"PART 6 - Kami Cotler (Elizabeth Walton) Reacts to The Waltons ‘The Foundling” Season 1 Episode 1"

But there was a little cluster of four sets all next to each other, all connected by that one hallway. John Boy's room, the parents and the girls' room, the bathroom and the boys' room.
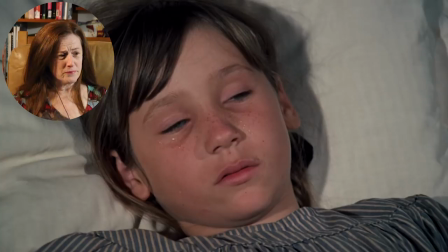[8:30]
This, again, is such a sweet scene between Richard and Erica.
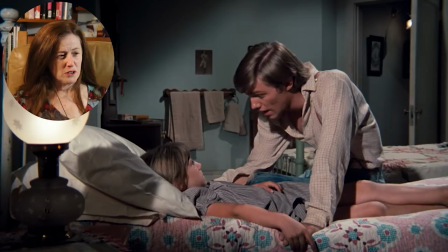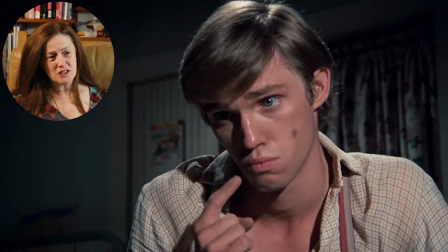[8:42]
I know just how she was feeling, because I've done scenes like that with Richard. where he's just being really engaging.
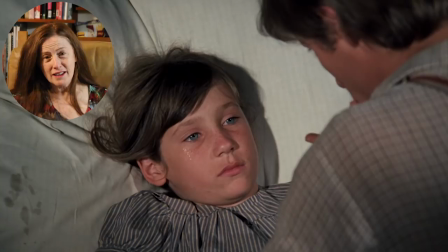[8:49]
It's so easy to act off of somebody when they're that compelling, and you just look at them,
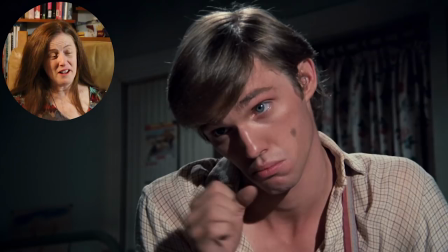[8:54]
and they make you react, you know, because of how they're behaving.
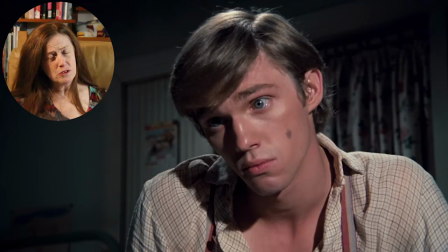[8:59]
I mean, he does that very thing here, I think, with her, because she begins so kind of sad and then just thoughtful. And he's being so interesting. So I just want to point out there's a lot of coverage.
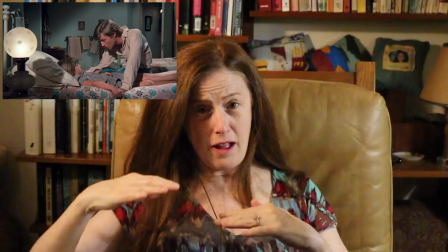[9:15]
There are a lot of shots in this scene. They have that establishing shot of the bed with Holly and John Boy.
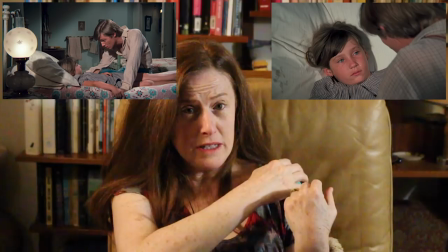[9:21]
And then they have an over-the-shoulder where we see a little piece of John Boy's shoulder and Holly.
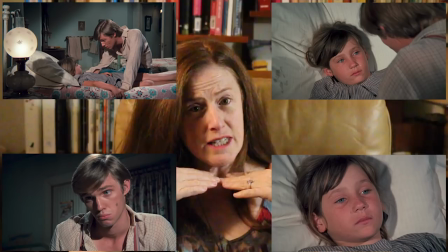[9:27]
And then we have a point of view from her pointing up at him. And then we have a tight shot of Holly's face. So they had to do this scene. One, let's see, the master. One, the two over the shoulders.
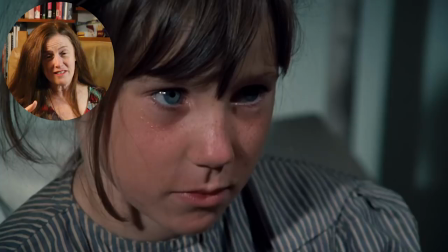[9:40]
And then the two tight close-ups. At least five different setups. And then Holly gets it, right?
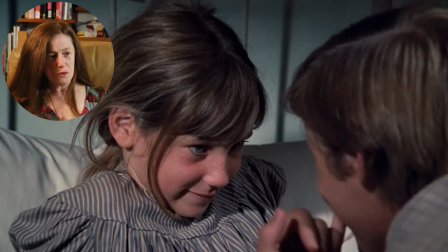[9:46]
That glorious moment of her figuring it out. Just so reminiscent of things like Miracle Worker, right? Other magical moments. Thank you for watching this and I hope you found it fairly interesting. I know I found it kind of interesting and nostalgic to look back at this show and see what I could remember from back in the day. If you're interested and want to see more things like this, you might want to click like or subscribe to the channel because that will let us know that you want us to keep doing this